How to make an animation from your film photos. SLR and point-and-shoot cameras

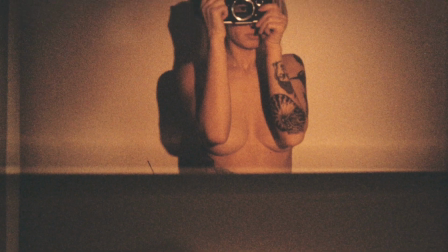241s
В прошлых выпусках мы уже уделяли внимание начальным этапам создания анимации, выбору оригинальных пропорций снимка,
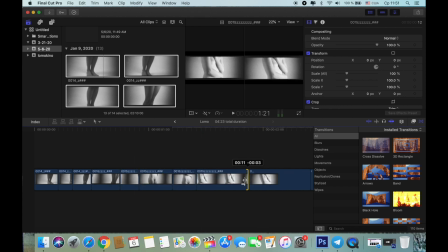250s
крошечному хронометражу кадров, расставлению кадров по нужным местам, продлению анимации.
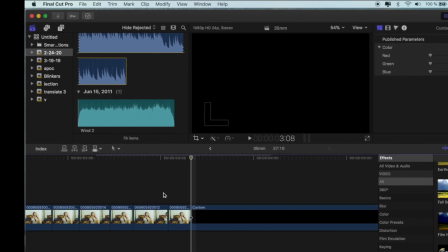257s
А сейчас мне хотелось бы рассказать еще пару инсайтов о монтажной программе.
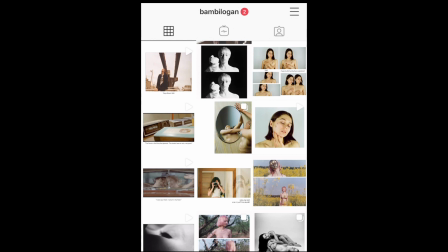263s
Это Final Cut Pro X. Если вы хотите создать анимацию для Инстаграма,
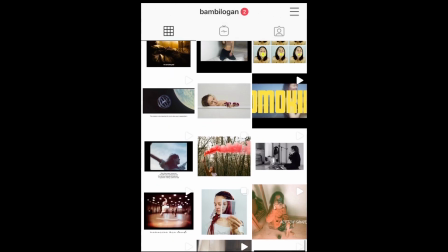269s
который поддерживает лишь квадратное изображение, вы можете изначально создать проект с квадратными пропорциями.
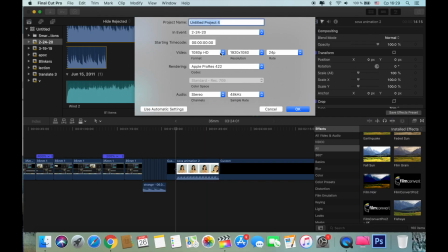278s
Для этого переходим в настройки, клавиши Command-N,
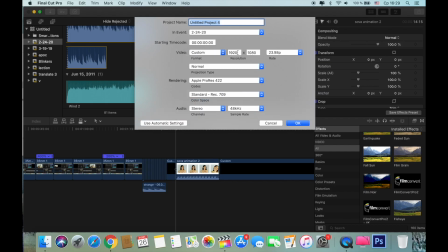283s
затем нажимаем раздел Custom и самостоятельно вводим свободные производные. К примеру, вместо 1980 на 1080 мы пишем 640 на 640
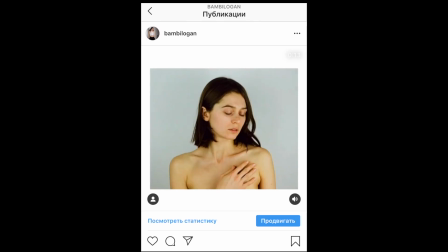297s
и выбираем 24 кадра в секунду. Теперь наш проект заведомо будет квадратным.
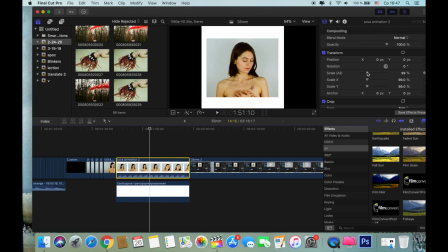304s
Вы можете подставить белую рамку, чтобы не терять широту горизонтального кадра.
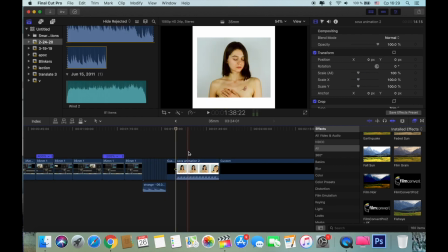310s
И точно так же вы можете создавать проект для Story или для TikTok.
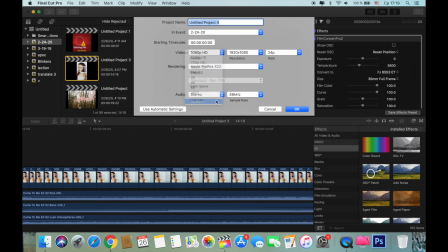316s
Просто измените параметры и готово. Кстати, сейчас будет пример, как создать анимации всего из двух кадров
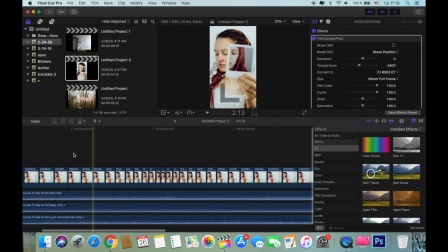324s
посредством лишь идейного расставления этой пары с точки зрения хронометража.
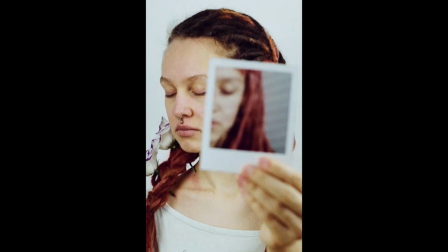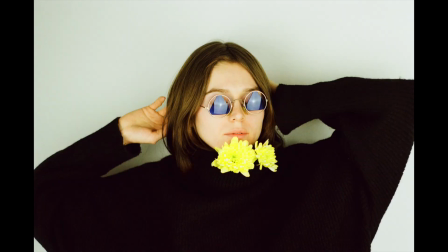339s
Второй и не менее важный инсайт – это добавление эффектов. Ваша анимация будет насчитывать десятки, а то и сотни кадров.
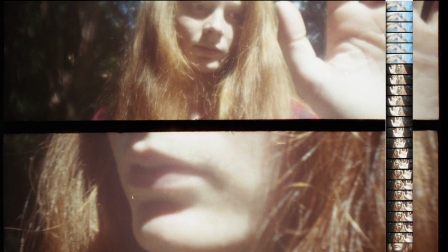348s
А если, к примеру, вы захотите подтянуть резкость, контрастность или наложить эффект на анимацию,
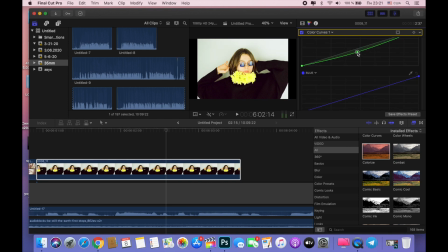355s
неужели вам нужно будет работать с каждым кадром по отдельности? Конечно, нет.
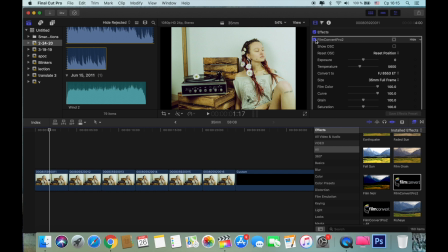361s
Вам нужно будет поработать лишь с одним кадром,
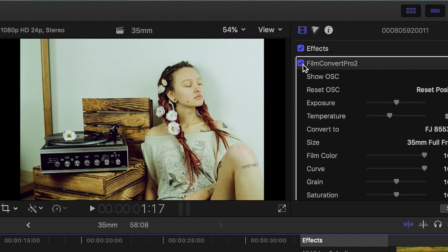364s
положить нужный эффект и затем, выделив кадр и скопировав его, добавить этот эффект всем остальным.
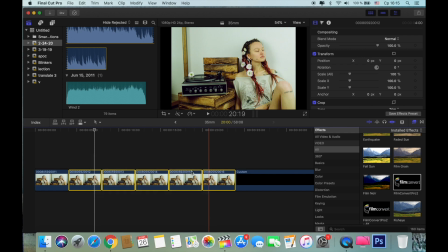372s
Past effect. И готово.
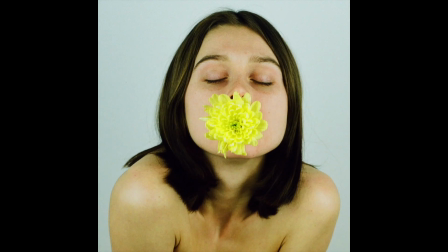379s
Кстати, создание анимации хорошо еще тем, что каждый снятый кадр может
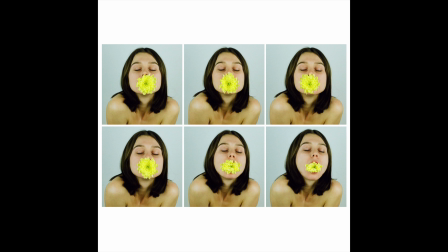386s
существовать как в общей канве движения, так и по отдельности, как самостоятельный элемент. Особенно кадры, снятые на средний формат.
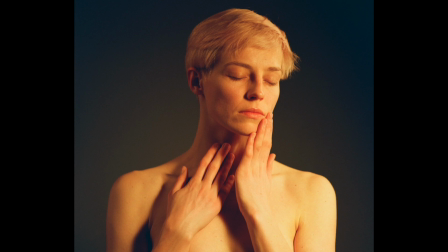396s
При таком отличном качестве каждое отдельное фото уже имеет и красоту, и значимость. И помимо анимации, отдельные кадры вполне могут пополнить вашу копилочку фоторабот.
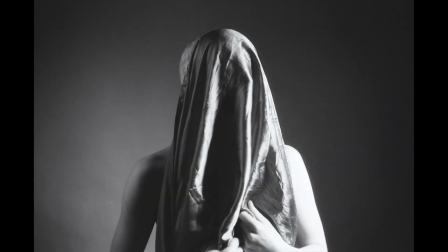412s
Еще кадры, снятые для анимации, очень здорово выглядят в статичном тандеме с друг другом.
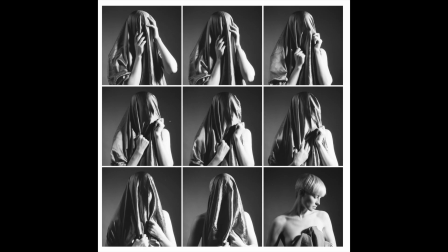418s
Такой вот коллаж выглядит идейно и необычно,
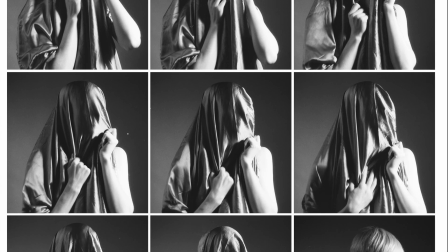422s
и также вполне сойдет за самостоятельный элемент в вашей галерее.
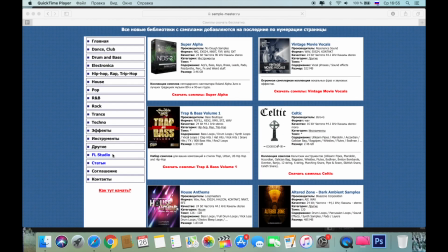428s
В прошлом выпуске я уже говорила, что для своих анимаций всегда
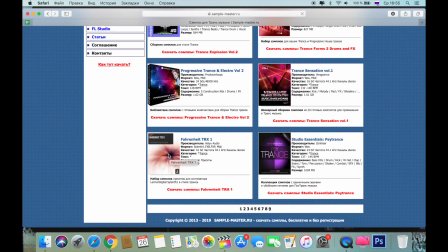434s
самостоятельно ищу нужную мне музыкальную атмосферу и получаю ее посредством соединения воедино 3-4 сэмплов.
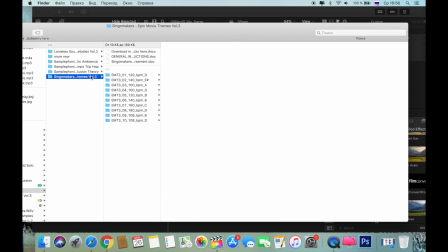443s
Палитры сэмплов я качаю в интернете, потом складываю их на монтажном столе.
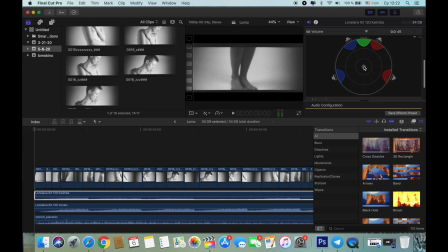449s
Основной мотив всегда стоит вверху, звучит по центру. Дополнительные сэмплы я опускаю в чуть более дальние режимы звучания, чтобы они лишь поддерживали основной мотив. В этом выпуске я расскажу еще два способа, как бесплатно получить оригинальную музыку для ваших анимаций без работы с этим аудиоконструктором.
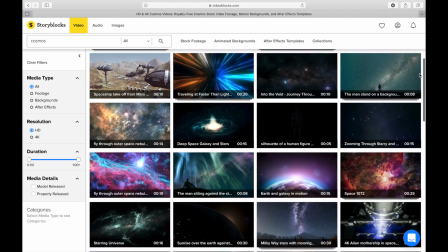474s
Первое – это регистрация на сток-сайтах. Там вас ждут бесчисленные аудиопроизведения.